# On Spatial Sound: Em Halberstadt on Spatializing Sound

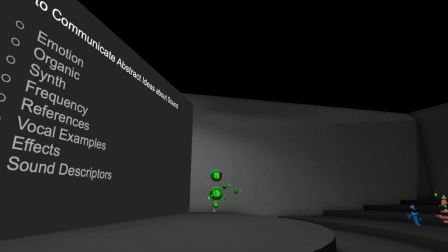people often feel silly with this but it's very legitimate half the sound design i do is just with my voice.
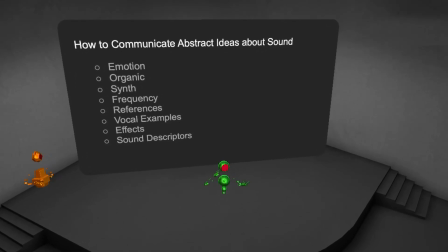The entire ambience of the bass museum is made from just my breathing. Then there are effects.
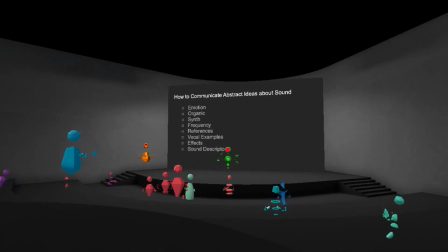Sounds that have effects like reverb or delay are often more magical or otherworldly.
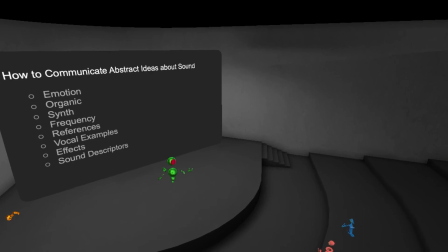Then you can use sound descriptors like ethereal, floaty, tactile,
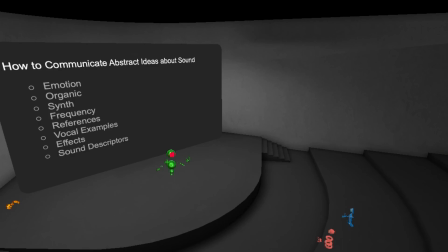realistic, thick, grounded, crunchy, aggressive, impactful, or subtle.
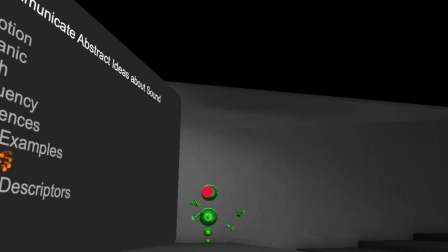Then, so on those terms, I'll talk about Immateria by Kibibo,
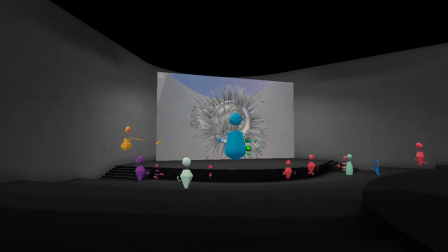which is an example of adding sound to something very round, to something very abstract. This piece could really sound like anything.
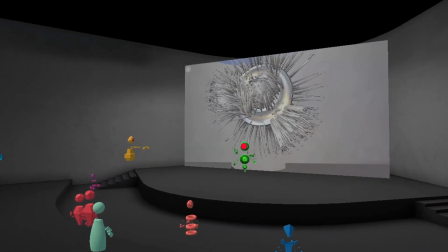To start, I thought about how the tone and the way this piece makes me feel.
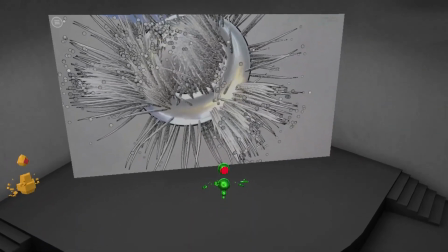I almost always start my design with organic sounds, so I recorded a bunch of weird stuff with some chimes and a banjo.
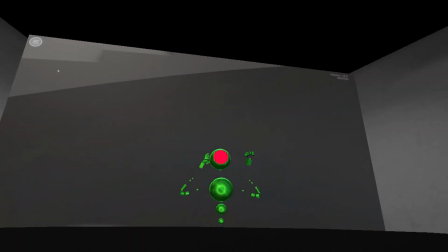To make it sound otherworldly, I reversed a lot of the sound and added a ton of reverb and effects.
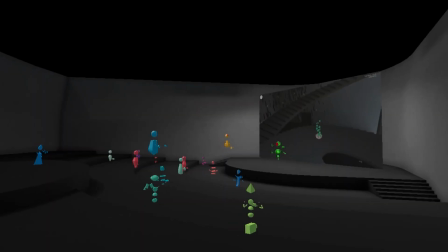These are just looping sounds, but what you can't hear in this video is that the piece is reacting to voice, which is Kibibo's premise. But there are always technical restraints with experimental art, and we weren't able to get the sound tied to that reaction.
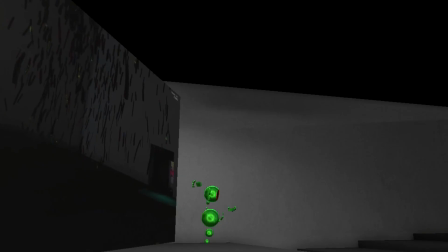So I tried to design this with as much movement as possible. So just then you could kind of hear something behind you. That's a scatter sound, which is in that area with the ribbons. So those sounds randomly sweep by from all directions.
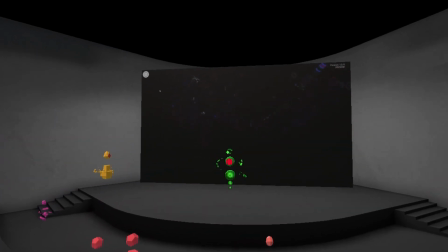Here, there are multiple spots on this string of
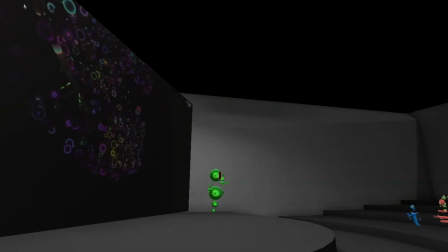the same sound since it's so narrow and long. so you can kind of follow it along and for all these pieces it's kind of one installation so they're all using similar source
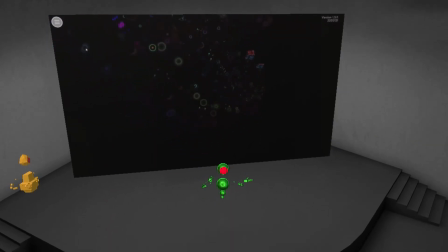material but they're manipulated and recorded in a different way to capture the
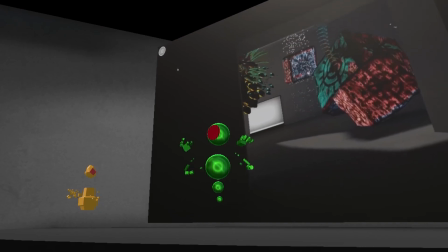various movement but remain cohesive and wherever possible i added spaces to discover
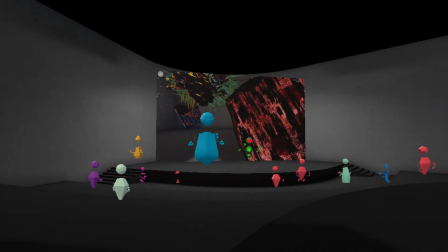that feel different when you enter them like this cube i wanted it to feel cozy enclosed in in contrast to the open space of the rest of the piece.
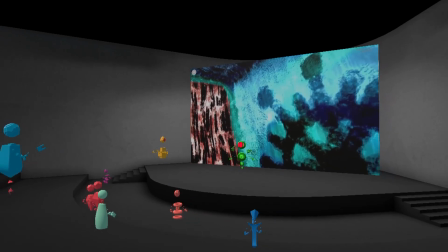Then there are spot sounds that communicate their movement like a stream of bubbles you can float around in.
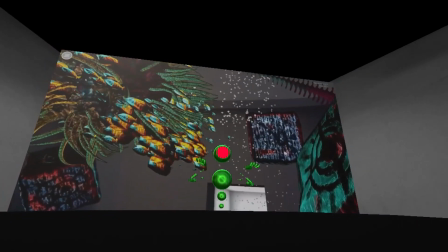So you can hear it as you approach and then when you enter you start floating.
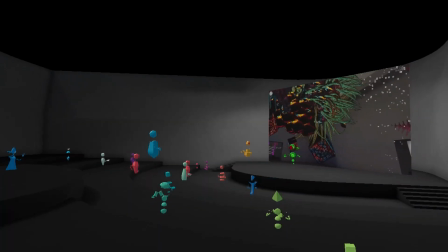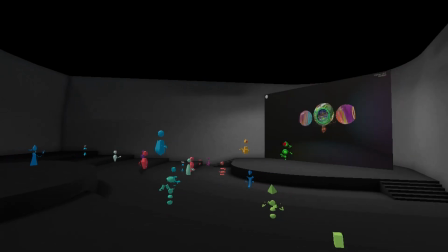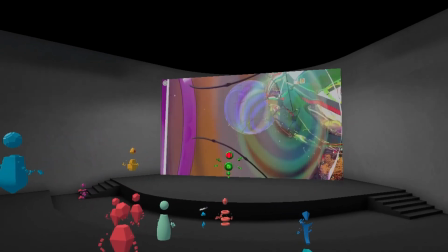This sound piece I did for the Moor called Capsule is an example of another application of sound for VR that opens up the conversation of recording techniques.
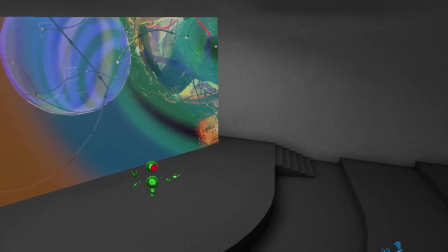Here, I use binaural microphones. I'll let you hear it.
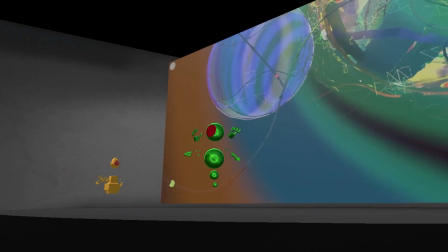So binaural microphones record sound relative to where the microphone is, or the listener is.
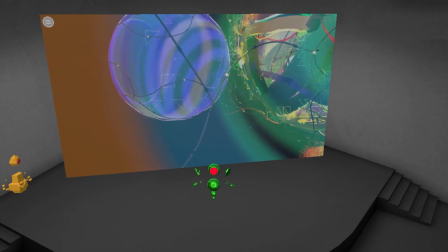The microphones go in each ear, and because of that, they record how humans hear, because they take our head into account.
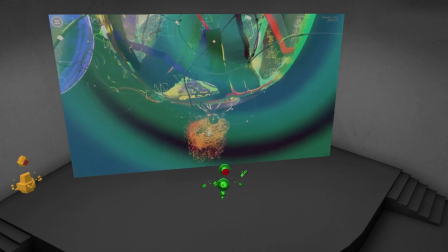They're really good at capturing memories,
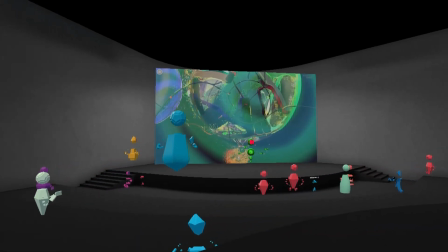because it sounds like you're listening through someone else's perspective they work well for this piece because it's telling the story of stepping
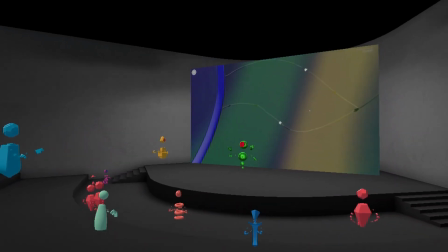into a piece of recorded time um they're not designed to move
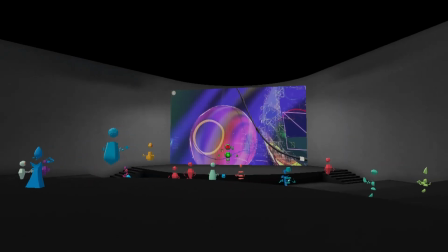around in though and so they aren't ideal for vr except for more creative
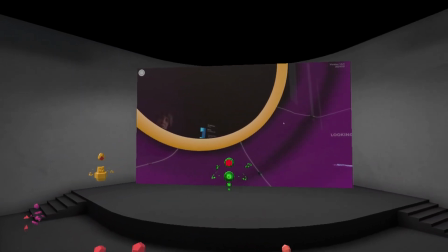or static applications like here where you're entering a bubble and that's where you stay and listen
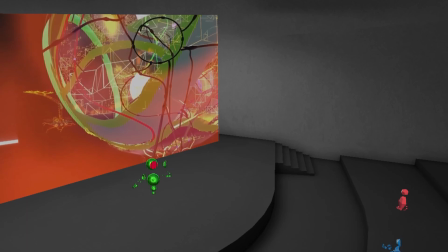the spatial aspect of the piece comes when you make the decision to stop and start memories by coming or going.
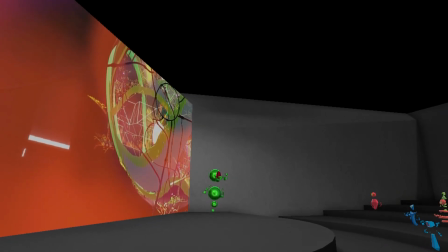But if you want to create a linear sequence that you want your audience to move around in, ambisonics are the way to go.
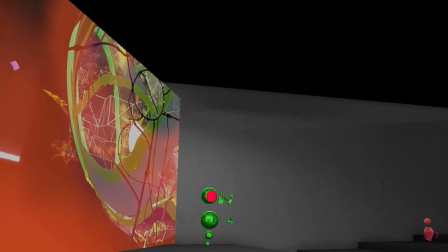And that's the end of my part.